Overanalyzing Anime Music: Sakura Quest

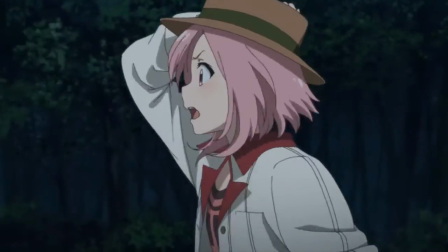12:30 It then repeats the crescendoing staggered entrances from the initial reveal, before closing it out with the final restatement of the two-note motif.
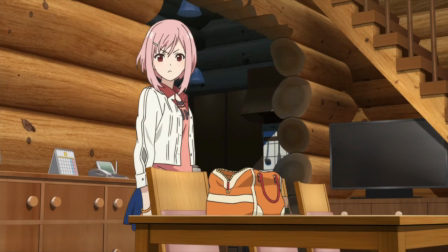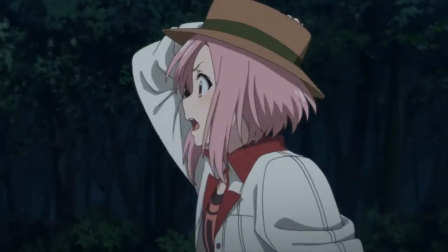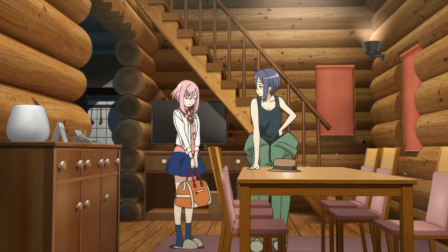12:51 This piece may be my favorite thus far. There's so much character and variation to it and without it the scene would not work near as well.
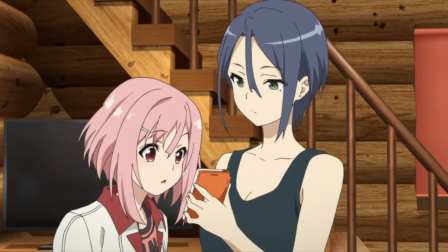13:00 The ebb and flow of the music matches up perfectly with the beats of the scene and it just sells the moment.
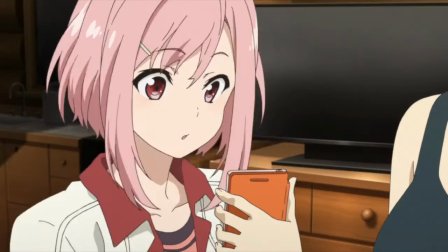13:06 The instrumentation is great and the way it establishes an idea and then develops upon it in the short period of time works really well.
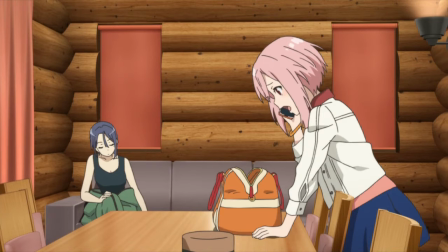13:14 It's difficult to create a piece with much direction when you have to compose something so short,
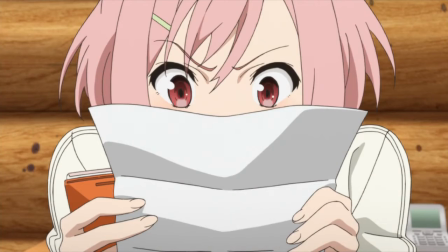13:19 as is often the case with background music, but here the composer succeeded brilliantly.
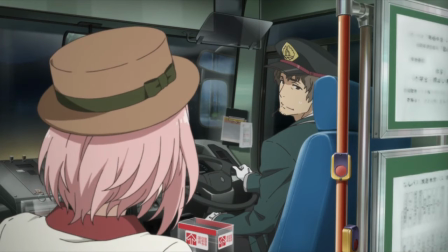13:24 After Koharu has a brief conversation with the bus driver, the bombastic tone returns when she exits,
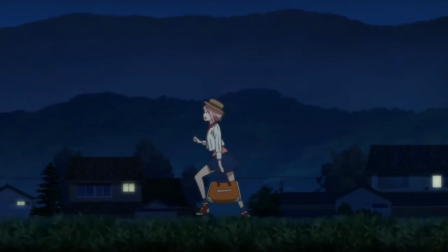13:30 almost picking up where the previous piece left off, even though this time the instruments used are very different.
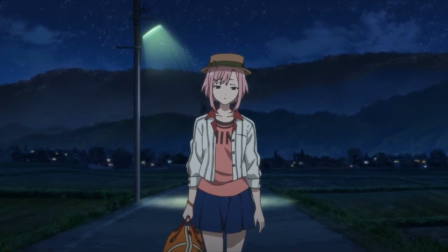13:38 Later, when Karuta, dressed in the chupacabra costume, jumps out to scare Koharu and try to get her to experience being a hero,
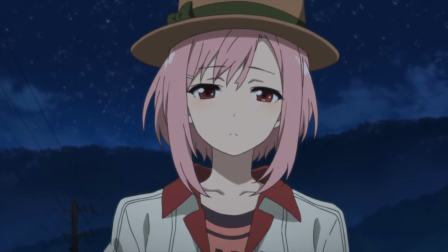13:47 yeah his logic is questionable even with context, we hear a blues rock style piece with a drum set,
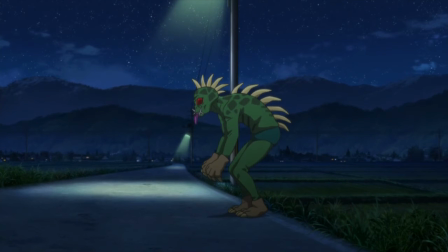13:53 electric guitar, keyboard, and harmonica.
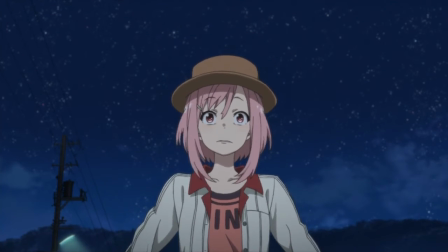13:56 Rather than variating, it keeps its intensity throughout the scene, but then drops down suddenly when Koharu whacks Kadita with her bag,
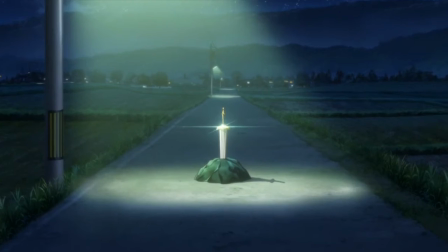14:04 giving a comedic beat to the scene and letting us know the threat is gone.
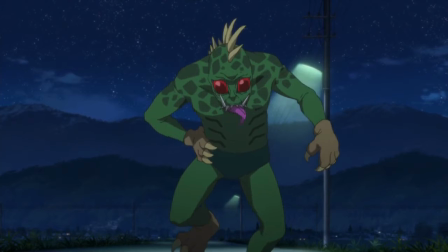14:08 It then closes out with a short little guitar riff, the final note matching the ambulance's exit.
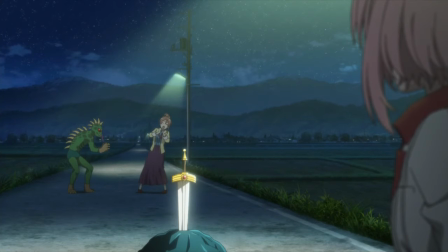14:13 A short but fitting piece.
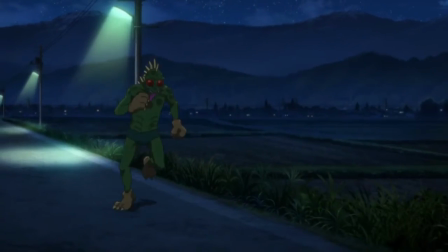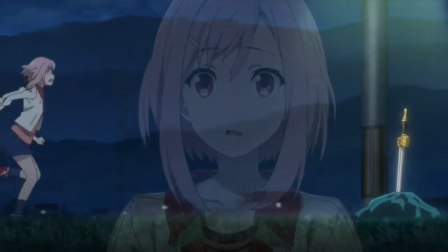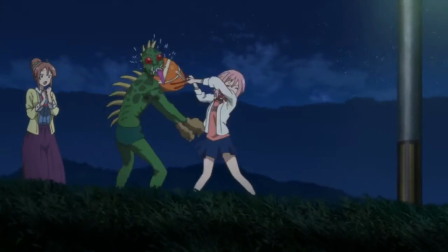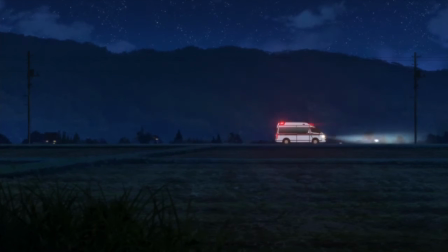The next and final piece is a bit more dramatic in tone. As Shiori apologizes for their stunt, but thanks her for coming, even if she is to leave,
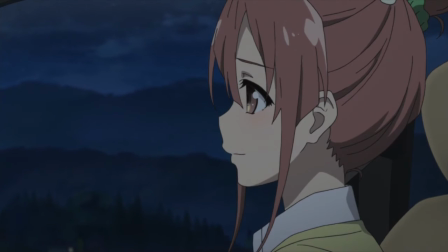14:54 a gentle solo piano brings a beautiful and wistful tone to the scene.
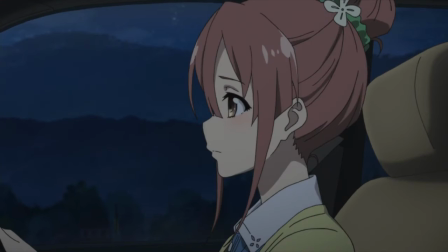14:58 Again, it feels tentative, as if at moments the pianist is waiting till the last moment to play the next note.
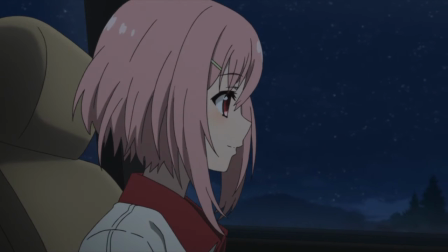15:05 As Koharu thanks Shiori for her kind words,
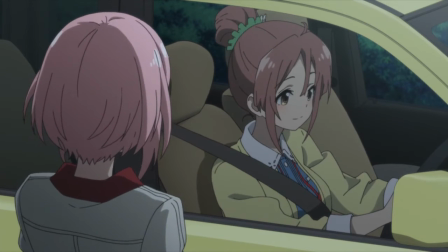15:08 it seems as if the accompanying music subtly develops to a more positive and hopeful tone, though unfortunately the piece is too short to take much form.
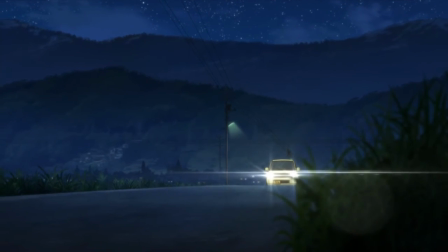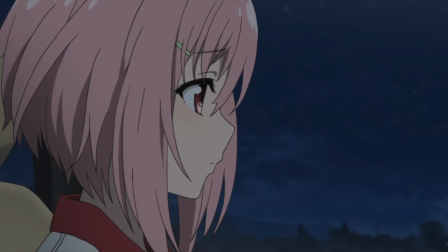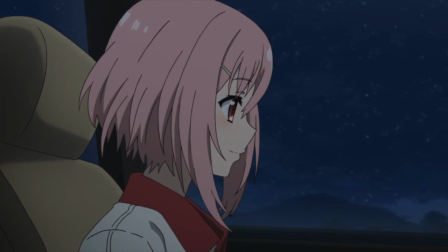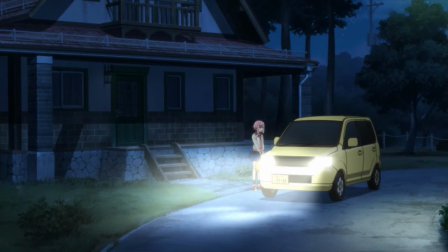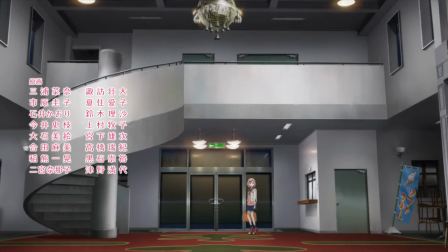15:44 After this, the ending theme enters, signaling the end of the episode and time for some concluding thoughts.
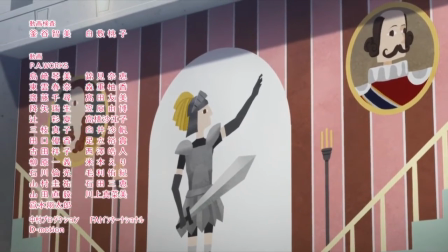15:50 So yeah, this was fun and to be honest pretty hard.
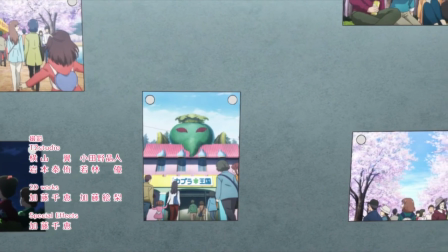15:54 Trying to break down every little piece, no matter how short or inconsequential, can be pretty tiring, especially when there's not much to say.
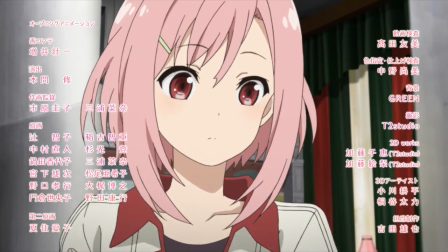16:02 But it was a good experience and quite educational for myself and I hope for you too.
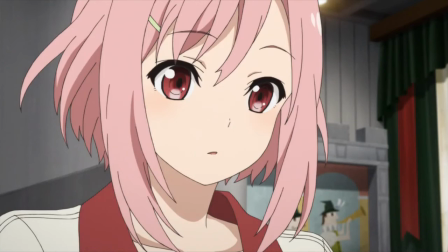16:07 For some of these pieces I wouldn't have listened half as close if I had not been trying to make this video,
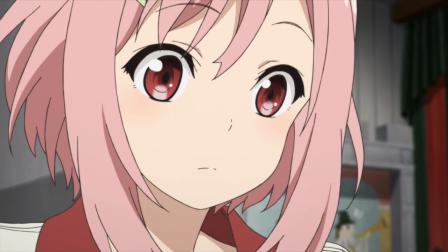16:12 yet as a result of doing so I feel like I found some really interesting things.
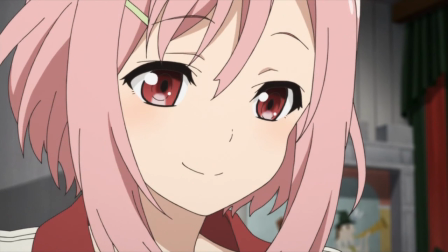16:16 Perhaps in future videos I won't cover every piece, but I definitely will be listening a little bit closer.